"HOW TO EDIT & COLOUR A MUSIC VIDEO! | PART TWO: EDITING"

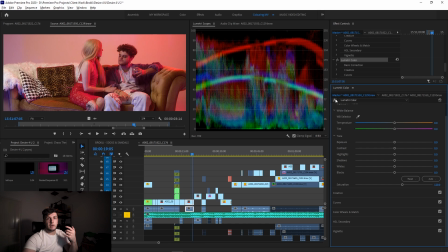(12:20)
We don't see in log, we see in color. Now, if we go to our other lumetri color that's currently turned off and I turn it back on, I'll just go to the creative tab. We can see now the colors have changed quite a bit. It's quite a reddy orange and quite a subtle blue, I must say, but it's still there.
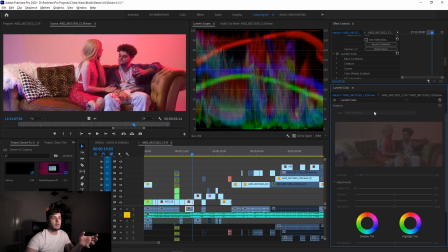(12:38)
And now boom, we've added a bit more purple. Now this is all done with the Tropic Color San Francisco LUT. So for my color grading, I like to use LUTs. Like LUTs get a lot of flack online. People are, oh, grade yourself, color grade yourself. It's so much better. You're not limited. If you know what you're doing, yeah, the look potentials are unlimited. For me, a lot of the looks I want for my videos have been made by other people, and they've made LUTs for those looks. So for me as an editor, it makes a lot more sense to just save the time and use a LUT. And also you can always, do some tweaking on those LUTs. You can even mix LUTs together if you set their intensity low enough.
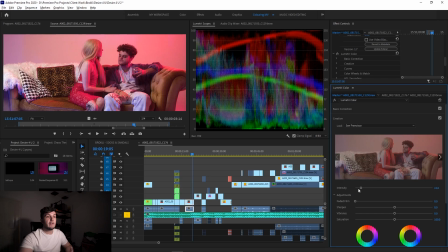(13:26)
Like you can see here, the intensity is set to 15. If I just set this to 100, it's terrible. Like the look is terrible.
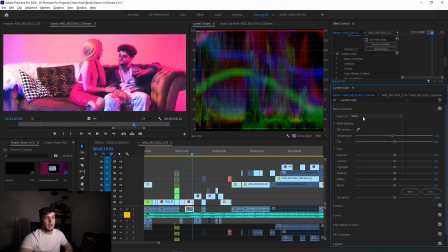(13:33)
But the beauty of having your LUTs in the creative tab over the basic correction tab, say this basic correction, if I just click that, I can't change the intensity. Set it back to none. San Francisco LUT, I can change the intensity. I can make it lower, I can make it higher.
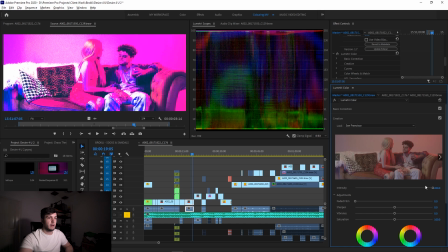(13:48)
That looks kind of cool, I have to admit, even though it looks terrible.
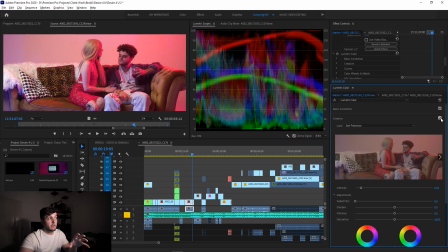(13:53)
So I set it back to what it was, and now like it's a subtle difference, but it's a big difference as well, because the colors have changed a bit, the brightness has changed just a little bit, and the midtones now have a bit of purple in them, which is fantastic, because that's what we want. We want that mix of red and blue and purple, and it just looks exactly how I want it.
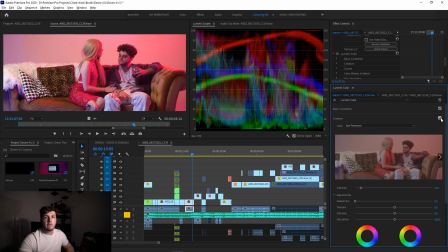(14:11)
So don't worry about using LUTs. If you want to use LUTs, use them. And furthermore, if you want to know where I got this LUT and basically almost all of my LUTs from, I get them from Tropic Color. I am an ambassador for them. If you guys want 20% off your order, there's a link in the description below. Enter MCKC20 at checkout in the affiliate code thingy-majiggy, and you guys will get 20% off your order, and I'll get a little bit kickback too. Help support me, help support the channel, keep it growing. And yeah, thank you so much to all the people who've been using it recently. Huge amount of people used it recently. I have to make another Tropic Color video to go over their newer stuff, but this is from their older LUTs and stuff. Yeah, I honestly, I think 90% of my projects, I use their LUTs just because there's such a huge range of different scenarios and different types of LUTs, like subtle LUTs, there's teal and orange LUTs, there's travel LUTs, there's grungy LUTs, and there's so many varieties.
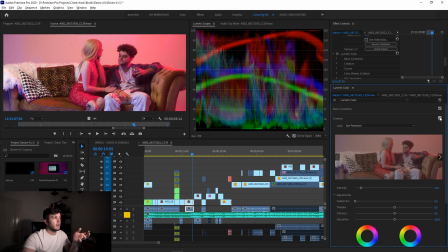(15:05)
So this was one of their LUTs, San Francisco, and it had the look I wanted, so I went for it. And of course, with the creative tab, you can actually preview what the LUTs will look like. So I go through like Atlanta, and then there's Austin, Brooklyn, Chrome.
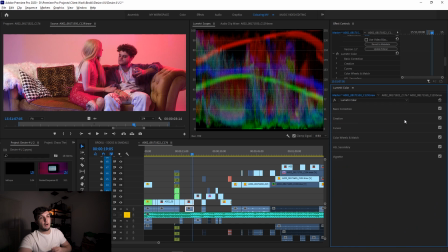(15:21)
A few of these are Tropic Colors, and a few of these aren't. But anyway, that was basically how the first section looked.
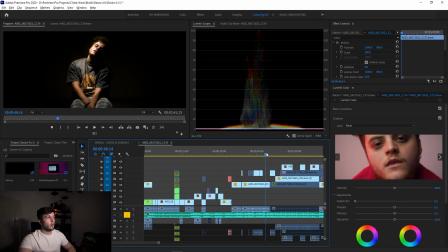(15:29)
So if we go to the middle bit, this performance part, yeah.
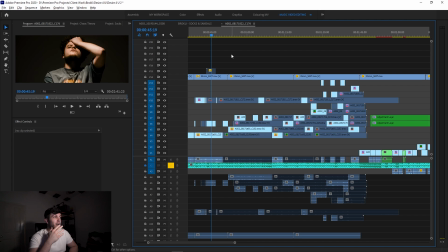(15:37)
Wanted to make a very contrasty look here, going through all the LUTs and stuff, and that's what I was
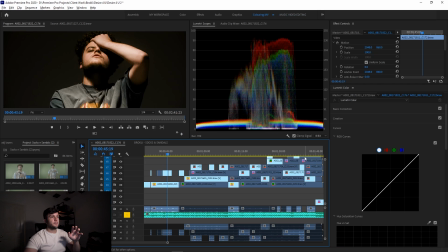(15:43)
saying. Right, so back to the coloring tab. I can't remember the last thing I said.
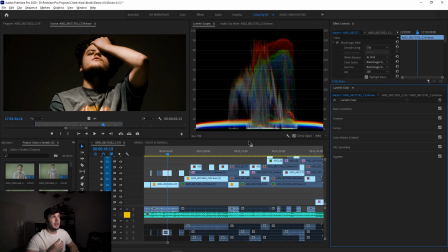(15:49)
Great. Basically for this shot, the idea was that I needed to make it so that it was like a black background and then all you could see was him. Now, due to like a lack of gear, to be honest, and I didn't have any material or like any flags,
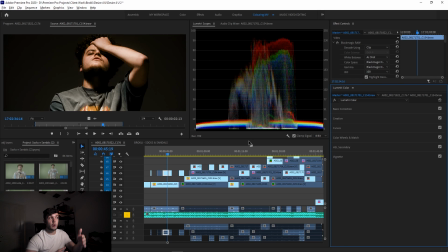(16:05)
like control the spill of the light so that didn't go in the background. Bit of an issue on my part. That's, you know, a little bit of forced act. I'm like, I could have fixed that. No big deal, because what I did was I crushed the black so much that the background just kind of disappeared. And so your main focus is drawn to where there's light, and that was on broccoli.